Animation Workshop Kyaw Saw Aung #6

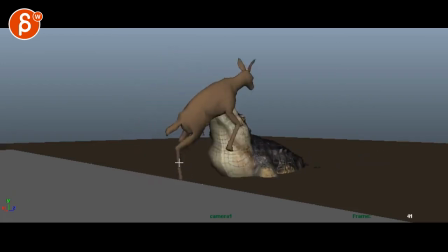0:05 Let's check this out. You are mentioning that this is based on what was it, National Geographic footage. I would love to see that footage. I'm curious what is going on. Because my first impression watching this, there are a couple of things. A, crocodile seems very, very slow. They're usually really fast.
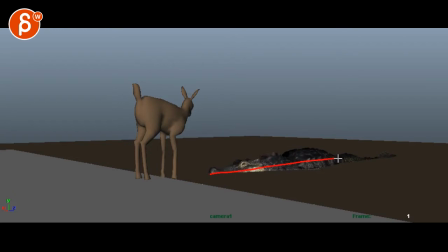0:25 At the moment, and also the thing is, I will probably get this guy underwater, or maybe just the nose, the nostrils are showing, then shoots up for a bigger surprise. I'd be surprised. This little creature goes like, yeah, it could be fine.
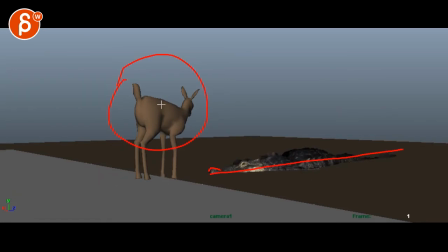0:43 But also for the viewer, it could be kind of interesting to see, you know, maybe you can drink. I mean, I'm adding stuff. I know you don't have to do that. I'm just saying it could be kind of neat to see down here, drinking, head goes up, a couple little steps, all the while the nostrils come closer.
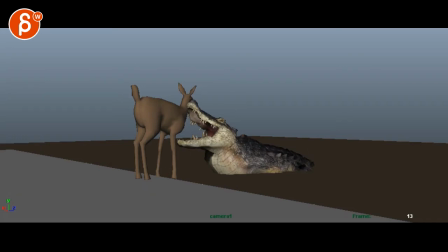1:02 Then it shoots up, but, you know, I totally understand if you don't want to change this. But the main thing is that the attack seems really, really slow. I'm also surprised that this reaction doesn't come sooner.
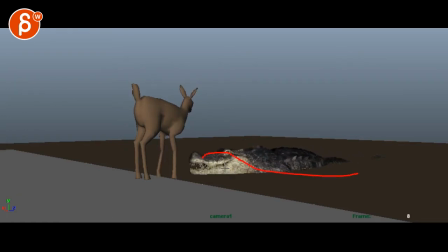1:15 You would think that if this is around here, and I'm imagining the rest is on the water, so just the head comes out here, there's going to be water splashing. That creature is so, I won't say used to it, but it's so tuned in to attacks like that, there would be,
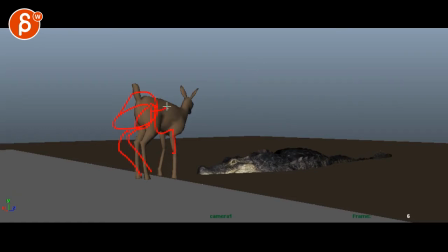1:30 you know, there could be an immediate jolt back, head back, just some bigger reaction. Grabs it anyway. This is neat. I mean, it's sad to say, but, you know, creature suffering. But that movement while it's being bitten, sure.
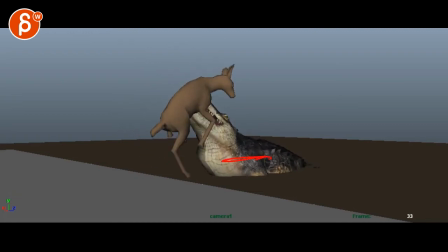1:52 Here it just seems like the crocodile is very stiff. Like this movement up seems to be mostly in one axis going up, then kind of turning over while kind of sitting here. Nothing's moving. It kind of pivots off the neck, turns around. So to me, it feels like even if this would be the footage, I think for,
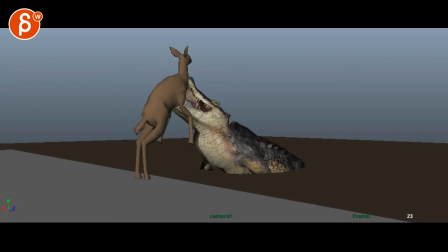2:11 I mean, it's horrible to say, for entertainment value, I mean, it all depends what this is for, right? If you just want to replicate the footage, then that's a different thing. But for me, in terms of adding things in contrast and all kind of stuff, like I said, up underwater, just the nostrils are coming forward.
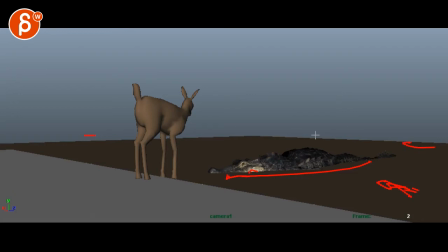2:27 And you can always have some wood debris and some other stuff flowing maybe this way or other way. So there's always stuff moving. So you think that the nostrils are kind of part of the other stuff that's moving. It would just extend the surface so you get a nice actual horizon.
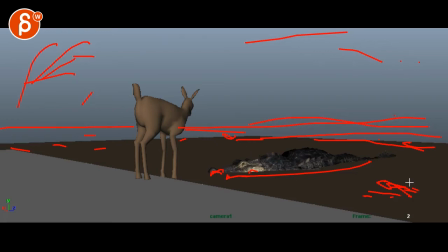2:42 You can put some trees just here maybe, I don't know, whatever you want to do. But it could be kind of neat to just have stuff floating, so you think nostrils are part of it, then the sudden surprise, and once you're here, I would do a classic, I would say classic, I'm assuming a crocodile is doing that and not an alligator or vice versa.
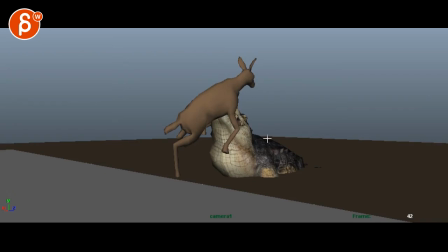3:01 There is my limit of crocodile alligator knowledge, but a classic thing is that they turn around. So as he does this, it would turn, and then, you know, give this more some crazy action for a bigger contrasting moment.
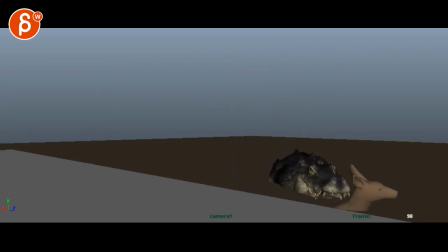3:19 And then it can go underwater, and then you can always at the end have that come up again, like just the face comes up and you'll yell, and then one last dunk underwater. I mean, that could be something.
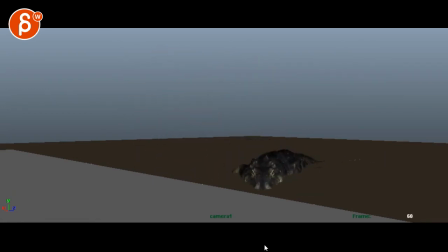3:32 And it could be cool, some, once it gets into here, some handheld camera that kind of follows the action, kind of pans over this way. That'd be kind of neat. But that is absolutely up to you. But again, I would say email me, let me know about the National Geographic footage.
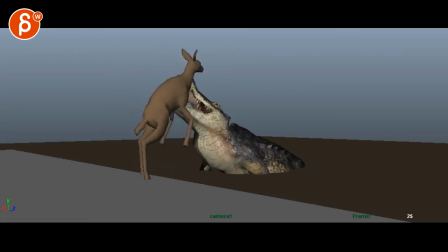3:48 I'm curious what that looks like. And then let me know what your intentions are. If you just want to use it as, you know, somewhat inspiration and then add things to it. Do you want to keep this photoreal in terms of the footage and the movement, right?
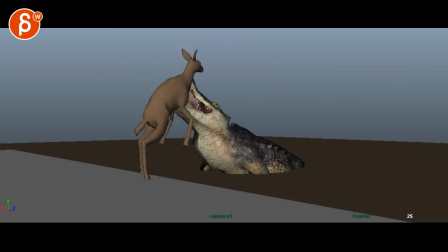4:04 Is the animation going to be photoreal? Or do you want to make this a bit more stylized?